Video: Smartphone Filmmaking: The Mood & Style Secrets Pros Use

So much better, so much more professional, and that's the difference that simply adding music and sound effects can make to your videos.
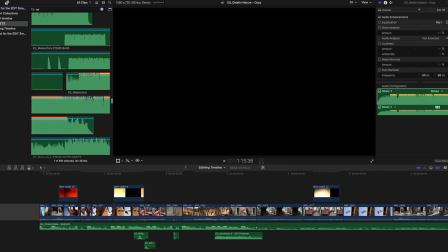8:16 Music is what's going to set the tone to your edit, so it's really important that you get it right.
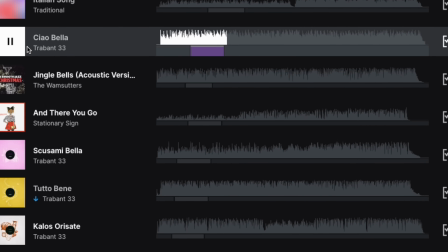8:20 Music will literally make or break your edit, so having something that sounds professional, something that's not going to get you a copyright strike when you upload it,
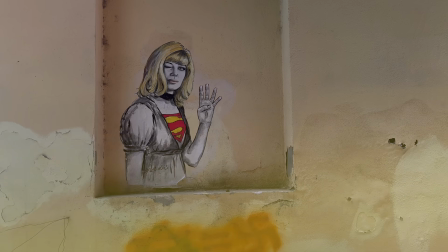8:28 and something that will keep your audience engaged is an incredibly important part of the editing process.
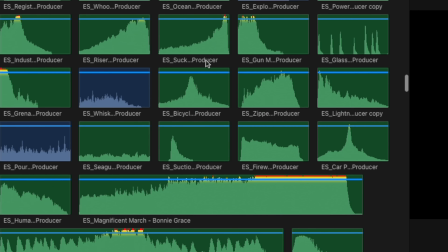8:33 So if you're looking to give your videos a certain style, mood or feel, then I can highly recommend checking out Epidemic Sound.
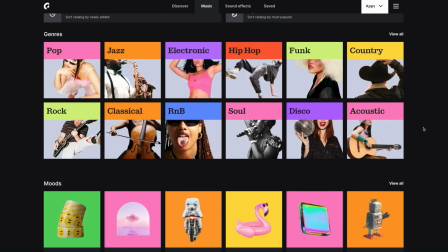8:39 All of the music that you've heard in this video has come from Epidemic Sound. They have a huge archive of everything from rock, hip hop, cinematic music.
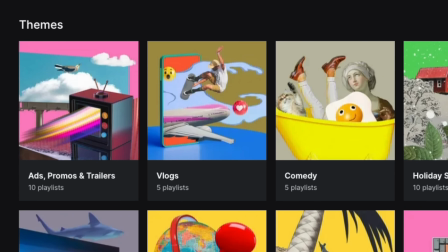8:47 You can search by genre, mood or theme, and this makes finding what you're looking for easy. Also, what's great about Epidemic Sound is that they have a huge sound effects library, and this can really help bring your edits to life.
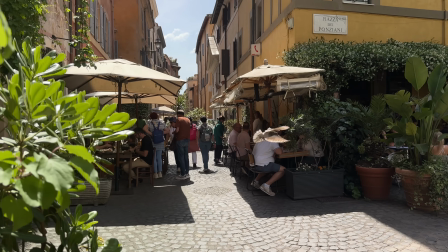8:57 So whether you're looking for a whoosh sound effect to take you from one shot to another, or a dog barking for your next video project, Epidemic Sound has got you covered.
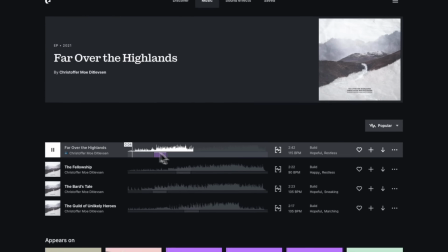9:05 And with a subscription, you can download as much as you like. And the best part is they offer a free 7-day trial to anyone that uses the link in my description.
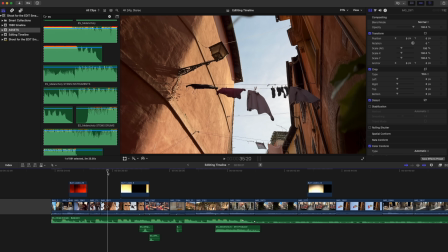9:13 So be sure to check it out. Okay, let's take a look and see what all of this footage looks like edited into a short sequence.
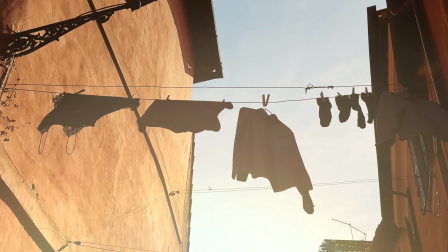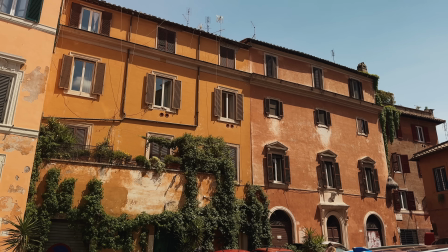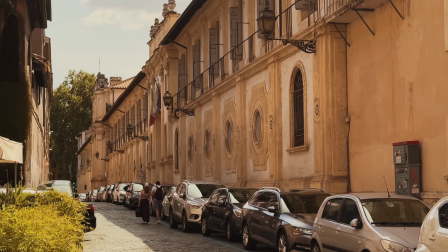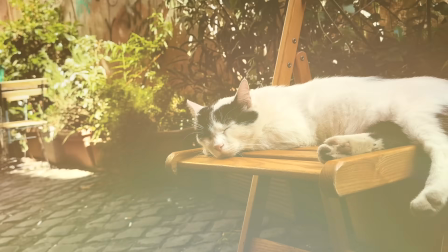9:36 Okay, so that was edit number 2. Let's move on to the next location for edit number 3.
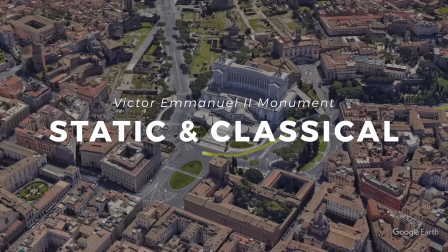9:46 And for this, we're heading to the Victor Emmanuel Monument, where the filmmaking style is static and classical,
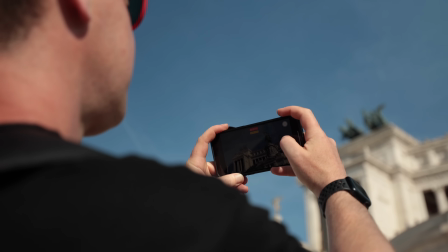9:52 so no camera movement with any of these shots, edited to classical music.
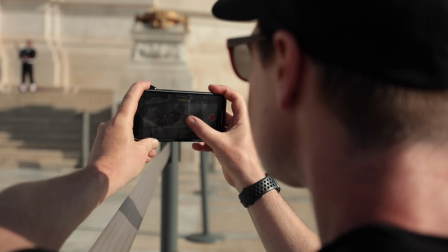9:56 Now it's getting late and we're losing light fast, so let's set a 10-minute time limit for this location.
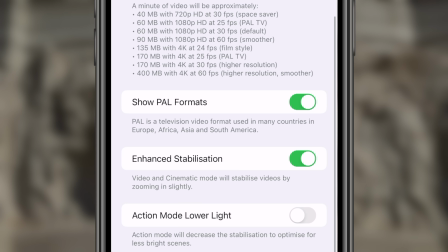10:01 I don't have a tripod with me today, so I'm going to re-enable my phone's image stabilization, which will help me get a much smoother, more stable looking handheld shot.
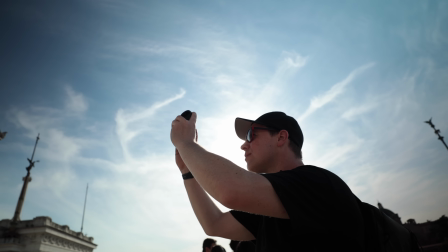10:10 Now, when shooting static shots or sequences with no camera movement, nailing your framing is crucial.
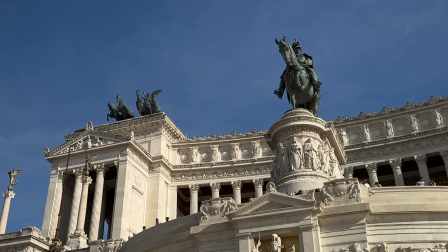10:15 Think of it like photography. Your framing and composition are everything because the camera isn't moving.
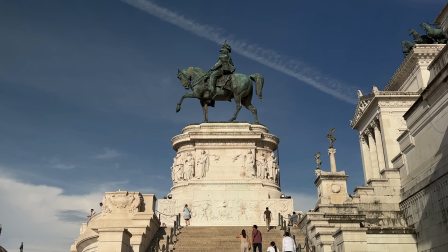10:20 We need these shots to look appealing, interesting, and engaging.
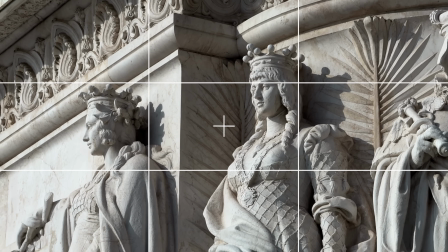10:23 So let's turn on the grid lines on our camera to help us use framing and composition techniques that will help guide our viewer's eye, like the rule of thirds.
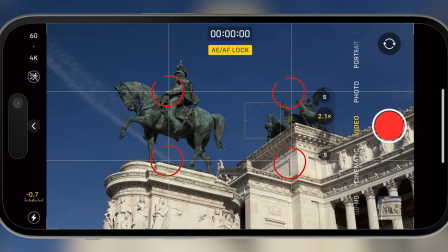10:31 For this, place your subject or focal point on one of these intersecting lines. I'm going to place mine on the top left like this.
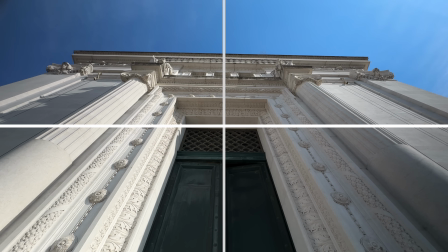10:37 Or try using symmetry. This location is perfect for it, so I'm going to take advantage of it.
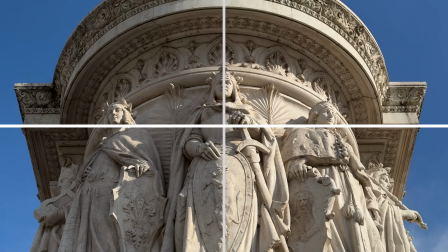10:42 All of these framing techniques will significantly enhance the visual appeal of our shots.
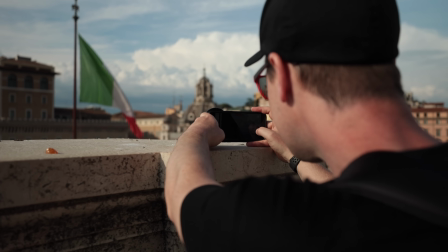10:50 Also, just because we're not moving our camera, it doesn't mean that we can't add movement to our shots.
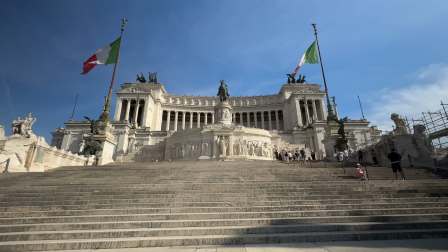10:54 Take this wide establishing shot, for example. We framed it so that it's nice and symmetrical, but the flags flapping in the wind have added more movement and interest to this shot.
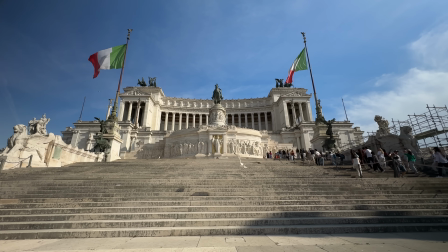11:03 And if we wait just a few seconds longer, we now get this bird flying through the frame. So remember, static doesn't mean boring.
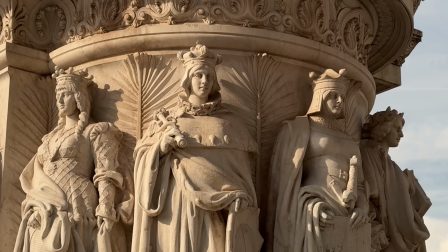11:10 Get creative with these shots. Be sure to experiment with music and sound effects to really help bring them to life.
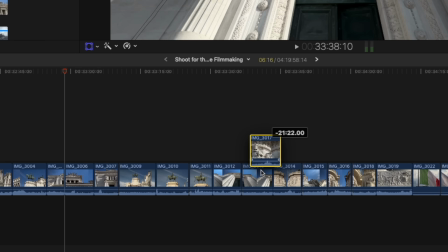11:20 Now, how we edit these shots will ultimately determine the final look and feel.
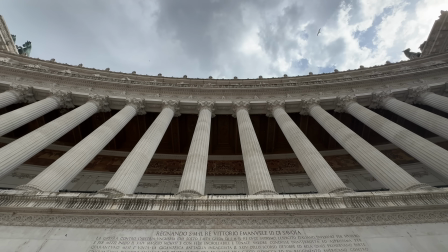11:25 Take this shot pointing up, for example. We could keep it static with some classical music, or throw in a thunderstorm with some sound effects for a much more dramatic look.
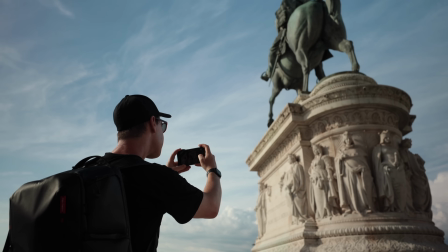11:34 But let's just keep things simple. Now, I'm going to capture a few more shots at this incredible location, and as my 10 minutes is almost up,
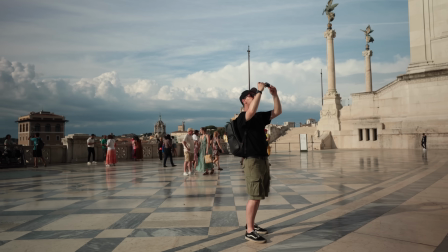11:41 and with the light fading fast, I'm going to call it a day and see what all of this footage looks like,
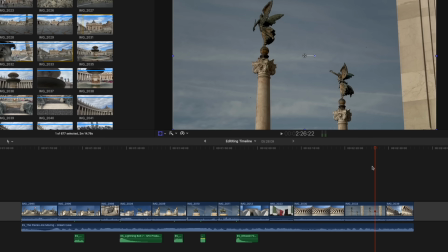11:46 shot with no camera movement, edited to classical music.
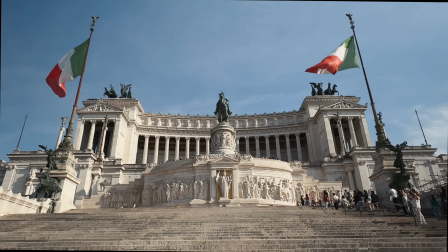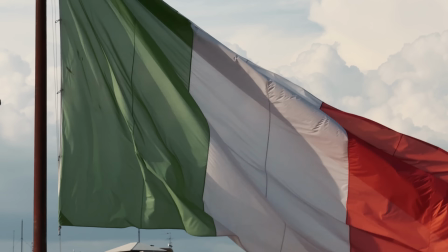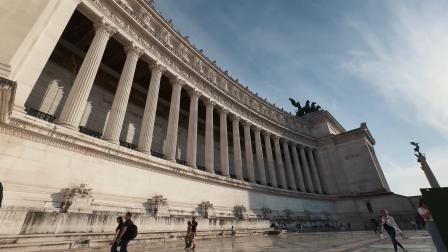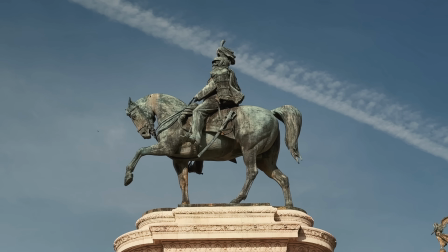So which of those 3 sequences was your favorite? I'd love to know.